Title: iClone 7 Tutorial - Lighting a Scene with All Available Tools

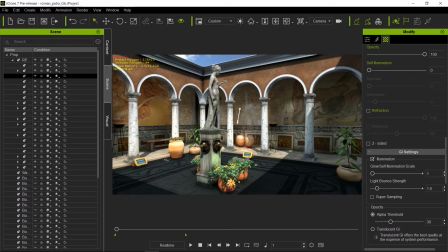8:09 Now this will multiply the strength of when the light bounces off this surface times whatever number you put over here. So let's say we put it all the way to 2. Look what happens, or 3. Something that's more 4, which is more noticeable.
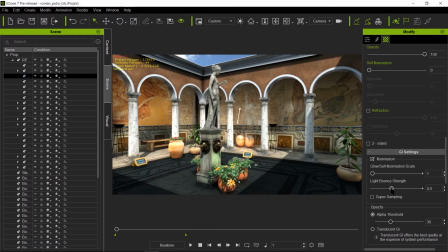8:25 Now we want a subtle effect to show that the sun is really hot. So, but we don't want to go too crazy. So I'm going to dial it down to about maybe 3 or 3 sounds good. It looks really nice. We don't want to lose this nice gradient that goes from
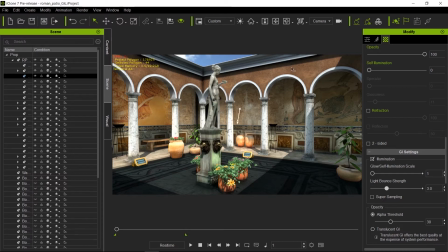8:42 bright to darkness into darkness here, because we want to keep the shape of the geometry. When you light, it's all about shaping things to give it more volume and make it prettier. So this looks good. We don't want to go so high on the bounce that it's going to start clipping our textures,
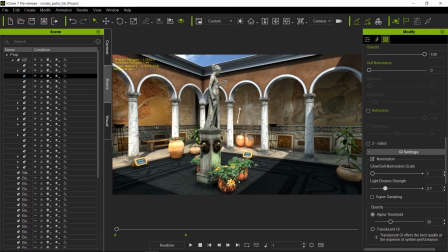9:01 but we want to have it so it's strong enough that it will make a difference. So this looks pretty good. So what's the next thing that we could do? Well, I noticed here that the trims here are going a little bit dark. So I could have done 2 things.
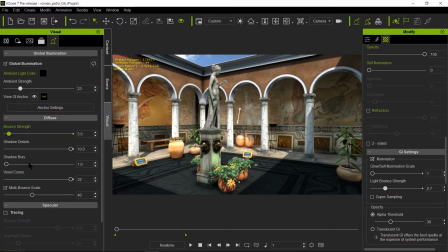9:20 I'm going to go to my global illumination parameters here, and I'm going to take down a little bit of the shadow detail.
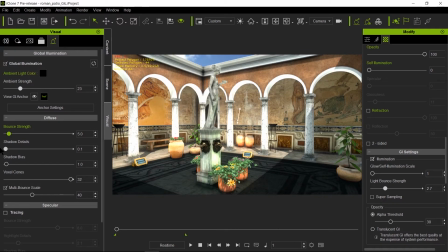9:30 Notice what happens when I take it off. It just makes things flatter.
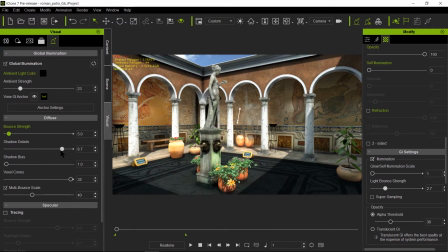9:34 And you definitely want to have shadow detail there, but maybe you don't want to have so much that makes things way too dark. So you can play between that. And then you can add something that will enhance the global illumination.
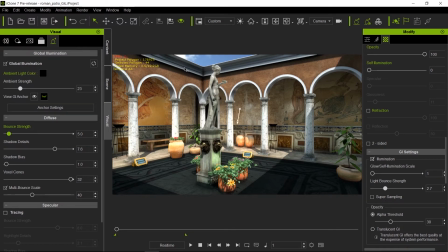9:50 So what I did here to bring more light under the trims here is I use a surface plane, a very simple piece of geometry here that allows me to bounce light off that surface.
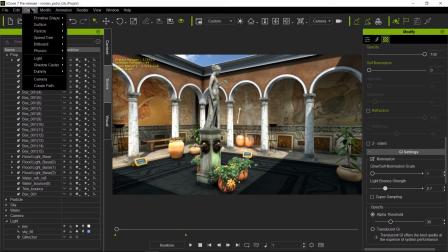10:07 And all it is I created a primitive, went to here to surfaces and created a plane. So I'm going to go ahead and go to the top view so you can see what I'm talking about.
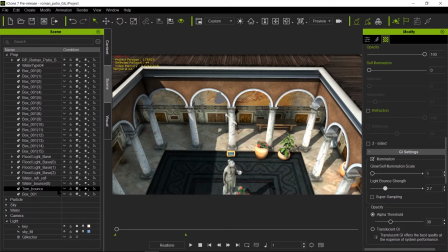10:17 And under here, trim bounds, I'm going to make it visible.
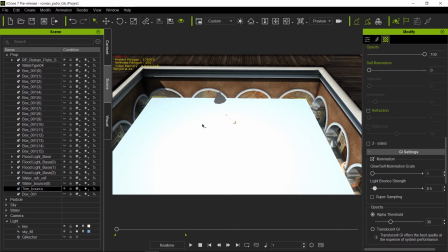10:22 And all it is that plane right there that I scaled it, and I put it in such a way that the key light would bounce off this card and it will hit under the trim.
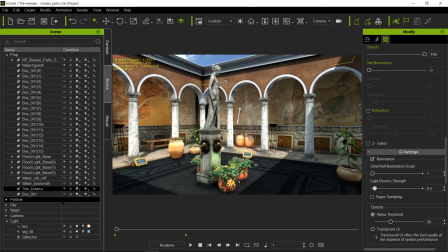10:33 So let's see what happens from the point of view of the camera. Now I'm going to turn it on and off so you can see the difference between that. See how it gets a little brighter at the bottom? Now I could increase or decrease the surface size,
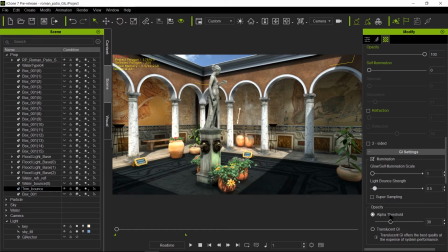10:47 or I could increase or decrease the surface bounce here, the light bounce strength.
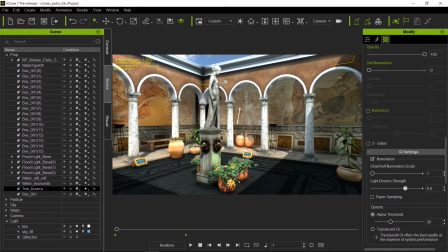10:54 However, don't go too crazy, because then you're going to start washing out the nice little gradient that we had here on the back wall. So what I did is I just wanted just enough that it would light under that trim, but not so strong that it would actually, the lights would bounce under and hit the walls.
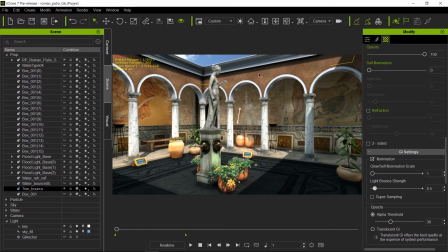11:15 So this looks good to me. That's pretty good. Now, this could have been another enhancement, GI enhancement tool, if we would have made this as a dummy, and then I would have put here emit GI.
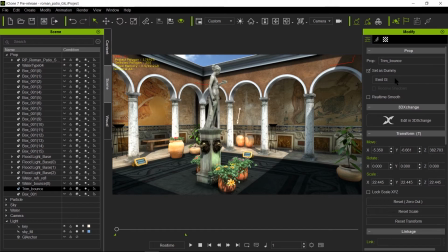11:33 So it kept the properties of the GI, but it made the model invisible.
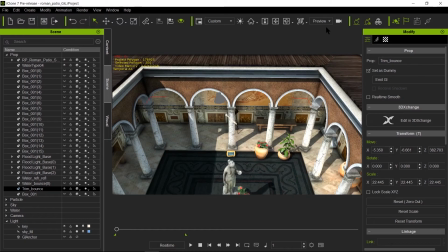11:37 So if I go to the top view now, notice the geometry is invisible, but we are still getting the effects of the global illumination because we set to emit GI.
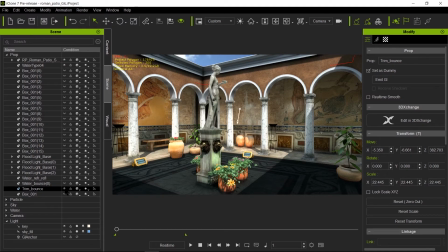11:48 And now it's still using the bounce. Look what happens when I turn it on and off. See, it's still making a difference. It's still using the bounce from the card onto under the trim. So that is very cool tool to use as an actual bounce card.